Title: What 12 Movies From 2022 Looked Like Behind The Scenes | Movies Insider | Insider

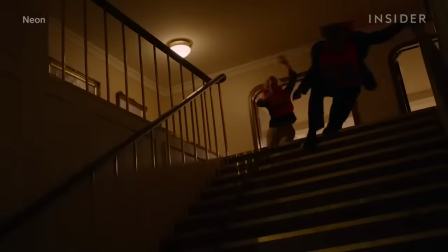[8:11]
As the storm got worse, Panorama had to do some extra work,
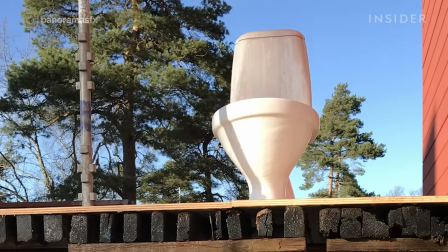[8:17]
like placing an air cannon under this exploding toilet and mixing 2,000 liters
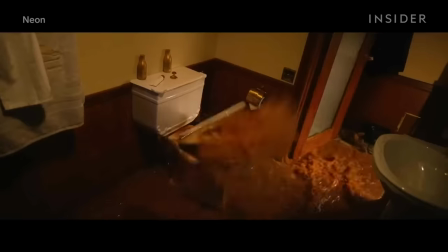[8:22]
of water with soy sauce and oatmeal to get the right color and texture once the boat starts flooding.
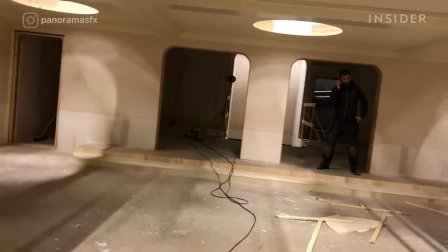[8:28]
The rocking sets were so effective that some of the crew actually got seasick.
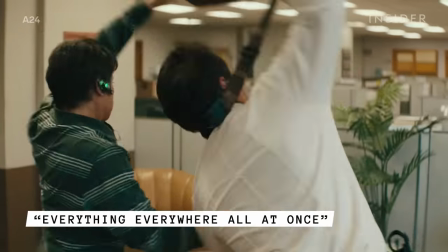[8:36]
This film's fight scenes raised the stakes by using everyday objects as weapons, which were specially designed and rigged by the props department. Like this keyboard.
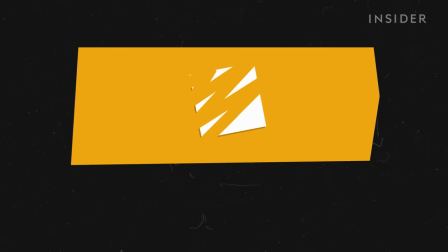[8:47]
The props team cut a hole in it in advance, covered it with a piece of cardstock, and then glued all the keys back on so this pipe could easily go through it.
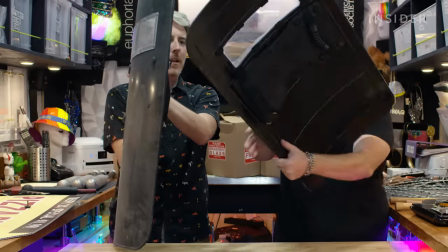[8:55]
For others, like this riot shield used by Michelle Yeoh, they removed these small pieces of exposed metal.
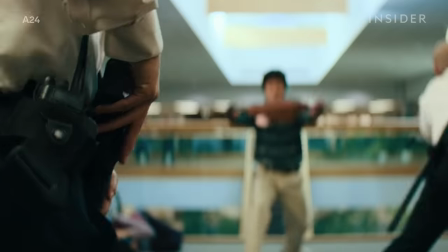[9:02]
Same went for all the zippers and buckles on Ke Huy Quan's deadly fanny pack, which they covered in foam.
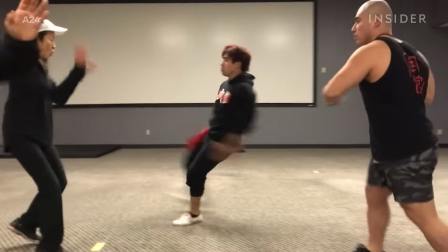[9:08]
But the fights went far beyond that. The cast members had to go through wushu and nunchuck training.
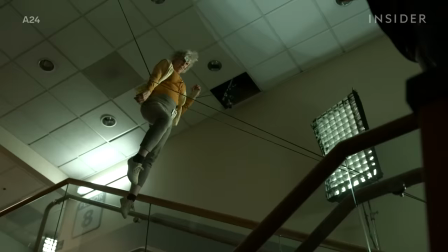[9:14]
And in tribute to Wire Fu, Jamie Lee Curtis performed a flying knee move here,
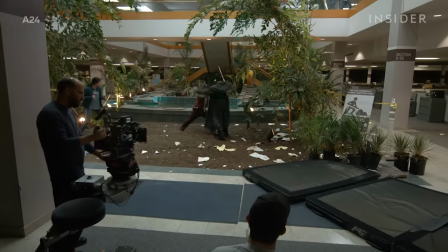[9:19]
and Michelle looked like she was delivering major blows with just one pinky.
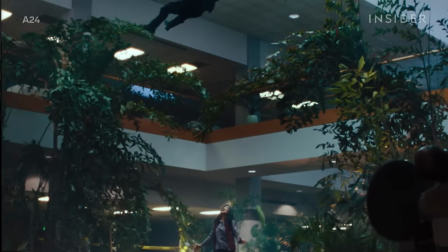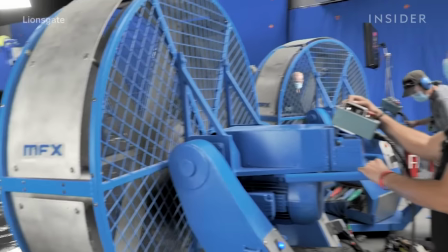[9:29]
The disaster film Moonfall employed wind machines, flooded sets, and fake snow.
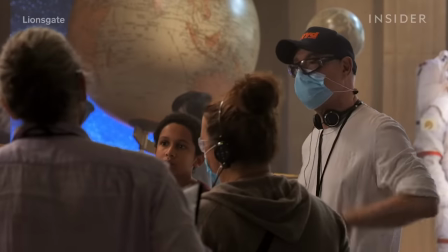[9:34]
But director Roland Emmerich had to go far beyond that,
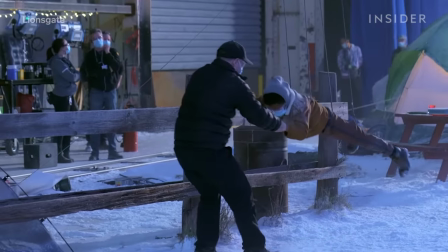[9:38]
like pulling the actors on wires to account for the Earth's changing gravitational pull as the moon approaches.
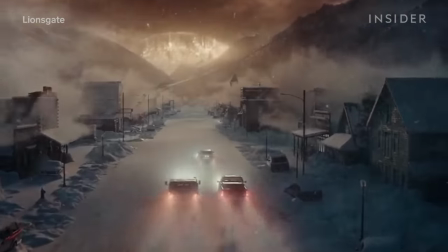[9:45]
But the biggest challenge, this avalanche-based car chase. This involved a combination of special effects and VFX wizardry.
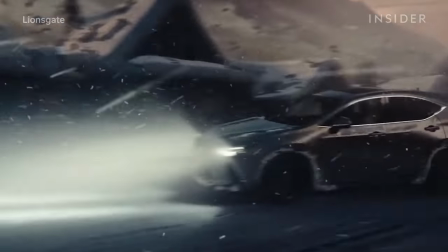[9:53]
While the wide shots would always be CG, they also needed shots of the actors in the cars.
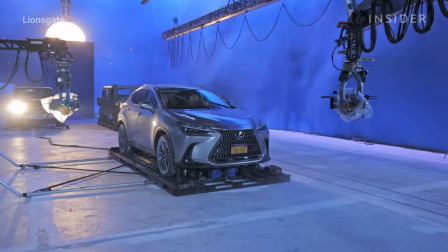[9:59]
So the special effects team built these hovercraft-like platforms for each car, controlled either by hand or by hydraulics.
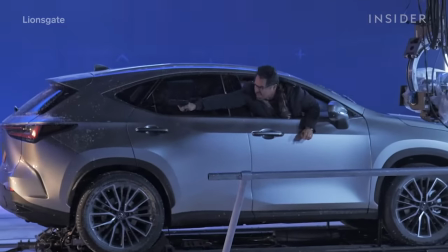[10:07]
These let them safely slide, float, drift, and crash into each other. All that action was captured by cameras attached to these three-axis cranes.
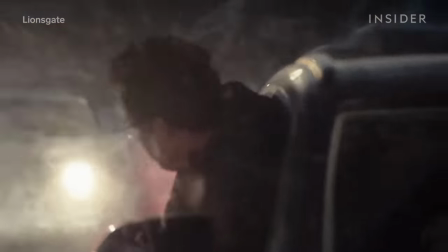[10:15]
That way, the action could be more effectively integrated into the wider CG shots.
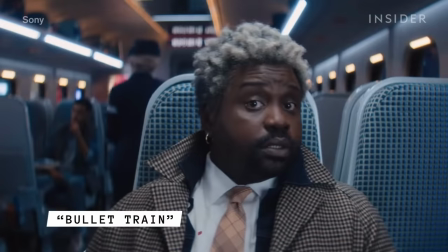[10:24]
To create the illusion of a real moving train for Bullet Train,
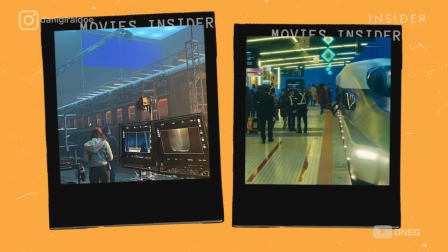[10:28]
the crew built two different detached cars on a soundstage to represent different sections.
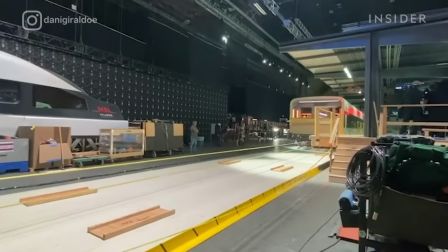[10:33]
When the train needed to pull up at a station, the cars were attached and placed onto a pulley system.
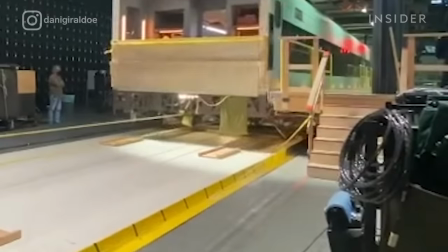[10:39]
The legs released air pressure against the floor, allowing the cars to slide easily.
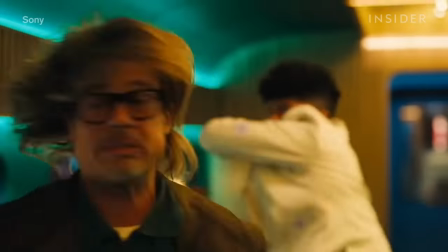[10:45]
Additionally, each car's walls could come down, allowing the crew to easily move around the interior and to film fight scenes.
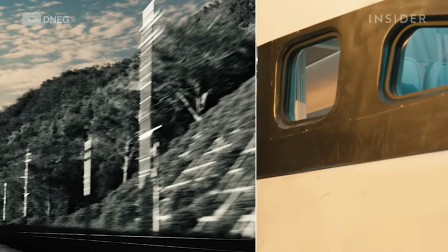[10:51]
To add the illusion of movement, the VFX team shot real footage of landscapes in Japan and then sped it up and projected it on these LED screens.
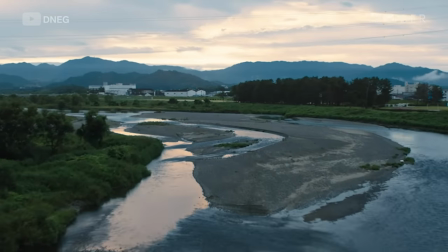[11:00]
The crew also filmed overhead footage from drones. VFX artists could then seamlessly place the CG train and tracks into those shots.
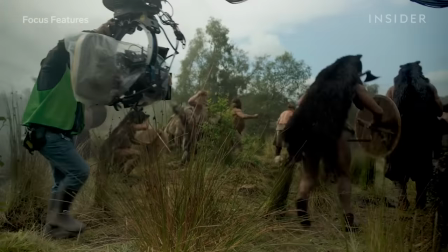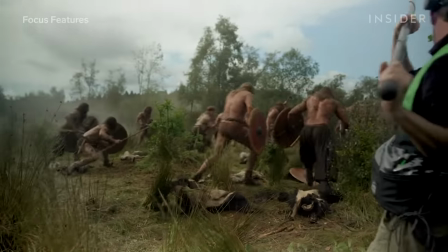[11:15]
While most action movies use as many cameras as possible, The Northman made the unusual decision to use just one.
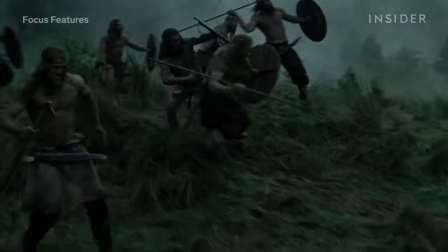[11:24]
That meant fewer cuts during action in the one-take berserker battle.
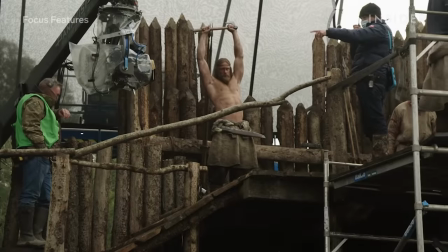[11:28]
The cast and crew had way less room for error in all the foreground and background action.
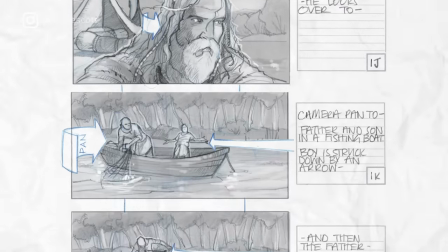[11:34]
90% of the movie had to be storyboarded and pre-planned with a smaller model of the village.
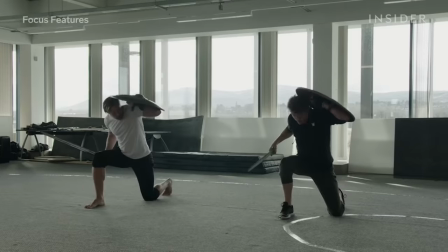[11:40]
The stunts were also planned around the camera's path, which would move from cranes to pursuit vehicles to boats.
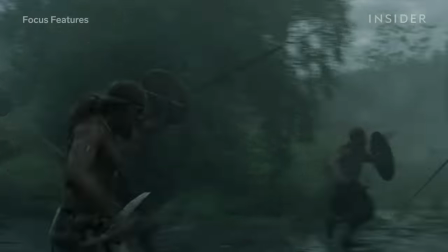[11:47]
One way to sell this whole illusion? Hidden camera edits known as stitches, which disguise the edits in the scene.
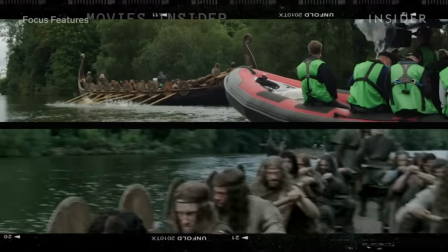[11:56]
You can see one here as the camera swings onto the Viking ship. You can see one of the cast members ducking the camera's path right here.
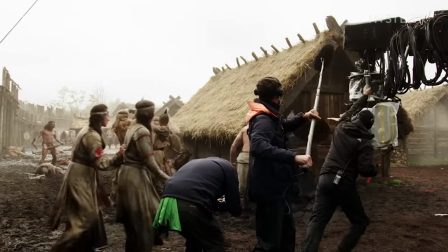[12:04]
The raid itself contained only four stitches,
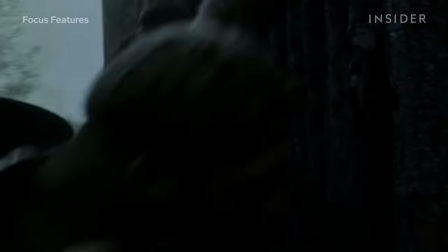[12:07]
including this one when Alexander Skarsgård's character skills a high wall, and another at this brutal stomp.